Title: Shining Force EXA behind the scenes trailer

Rated E10 for ages 10 and up. Sega.
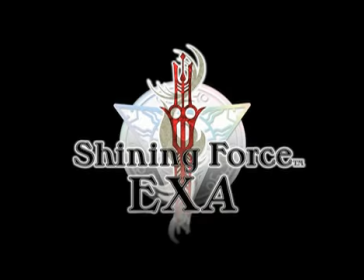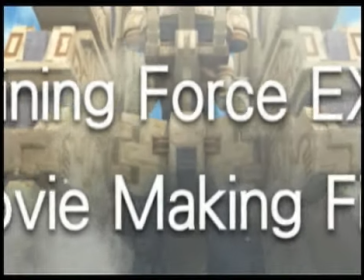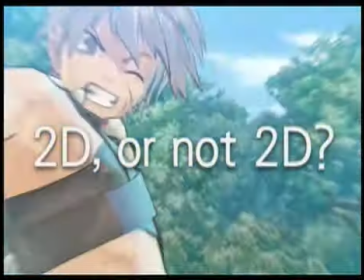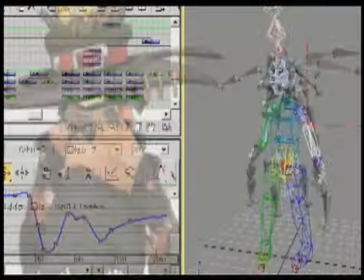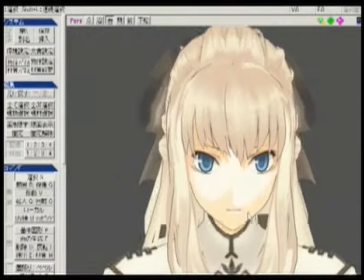[0:28]
Let us show you a behind-the-scenes look at Shining Force EXA and the process of turning hand-drawn illustrations into 3D character models.
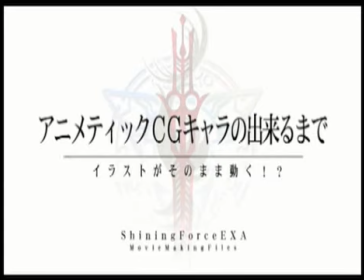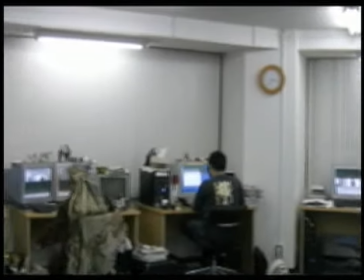[0:41]
This is the character design workshop in Koenji, Japan. This is where the majority of character designs and CG movies for Shining Force EXA are created.
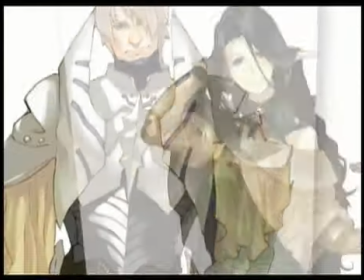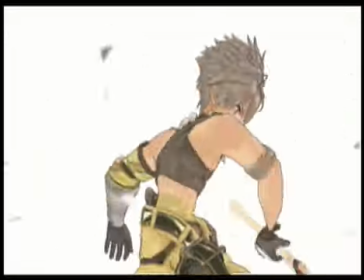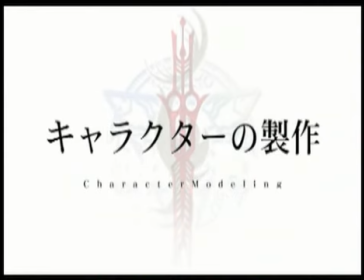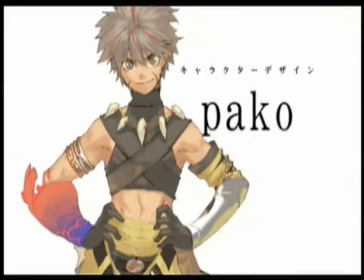[1:05]
Well-known character illustrator Paco is responsible for the initial character designs.
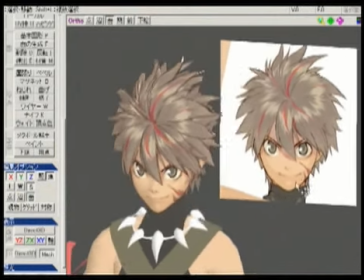[1:12]
The characters in Shining Force EXA begin life as 2D illustrations, which are then taken and turned into 3D models for use in gameplay and games movies.
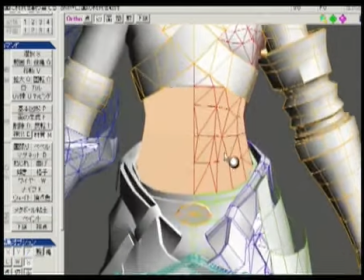[1:25]
Here, one of the main characters, Toma, is being modeled.
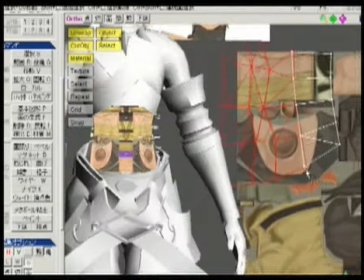[1:31]
At this stage, textures are used to add colors and patterns to the character's model.
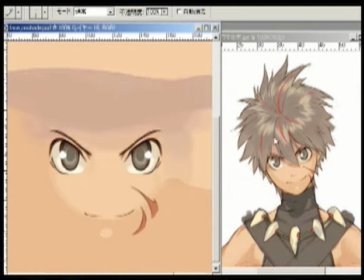[1:38]
The original 2D drawing is reproduced with lines and shadows being added manually.
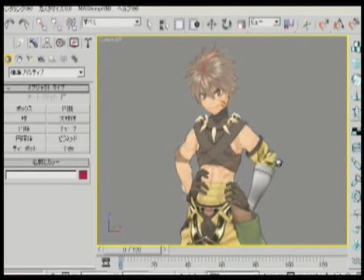[1:45]
The staff works hard to make sure that whichever angle the model is viewed from, it is seamless and that it still retains the charm and look of the original 2D character drawing.
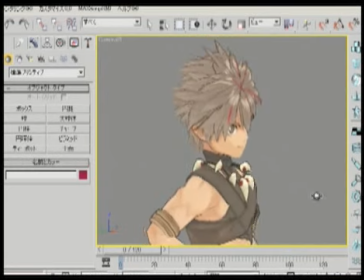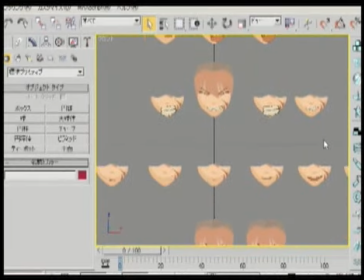[2:01]
A number of different faces are drawn as well to capture different emotions and expressions.
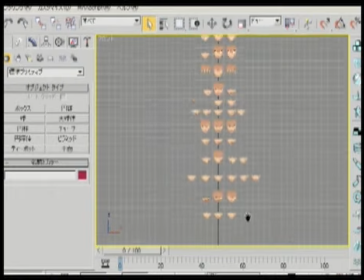[2:08]
Different models need to be created for each expression in order to match different emotional needs.
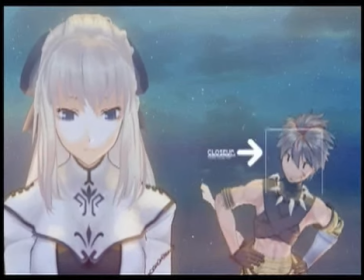[2:13]
A great deal of additional work goes into making sure that the movements of the face and mouth are nice and smooth.
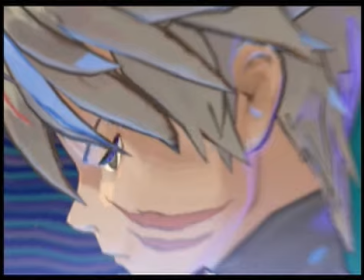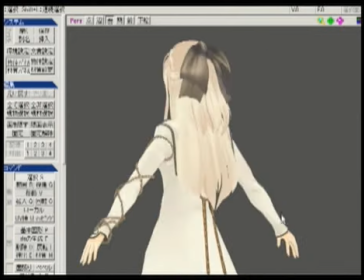[2:28]
This is our second hero in Shining Force EXA. Her name's Cyril. Extreme care is taken to make sure that Cyril's mysterious look and feel is captured.
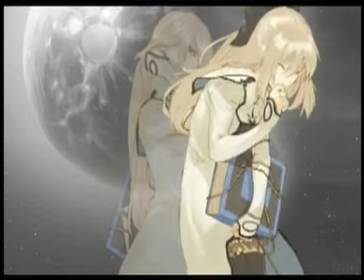[2:40]
Adjustments are constantly made to make sure that the perfect balance is struck between the characters appearing too fat, too thin, too cold-hearted, or even too kind.
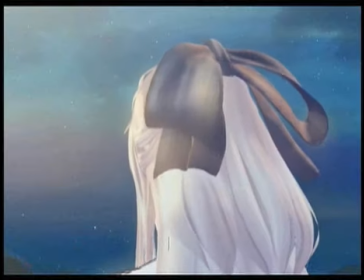[2:49]
It's not a matter of only capturing outward appearance, but also the character's personality.
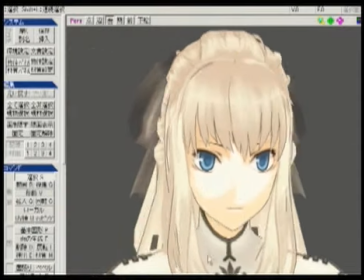[2:58]
Here another model is being made.
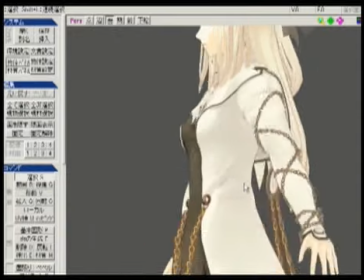[3:00]
A specific model is created for the character that the player actually controls in the game, comprised of fewer polygons than the model used for CG movie scenes.
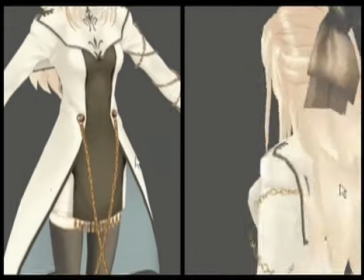[3:13]
Even with fewer polygons, the team needs to create a number of unique models that fit the game's mood.
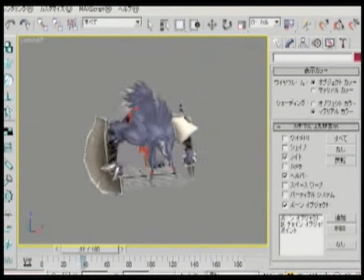[3:23]
One of the main goals of Shining Force EXA is to have the player feel like they're right there alongside the characters they'd see in manga or anime.
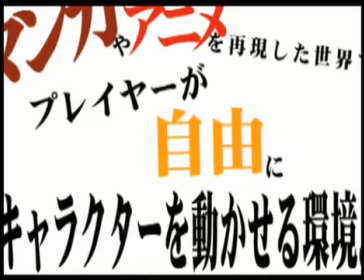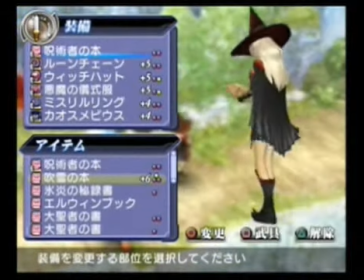[3:37]
The player can take the characters and change their appearance as they like, and then set out for adventure with their new companions.
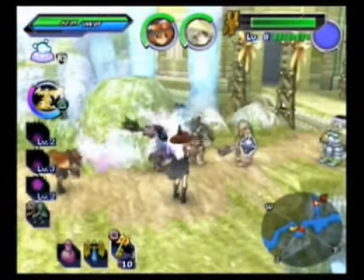[3:45]
The design team hopes to have captured something special that has never been done like this in any other game.
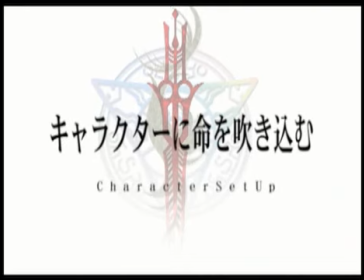[3:54]
Story scenes that reveal the game's plot are created in CG.
Nobody tells me what to do!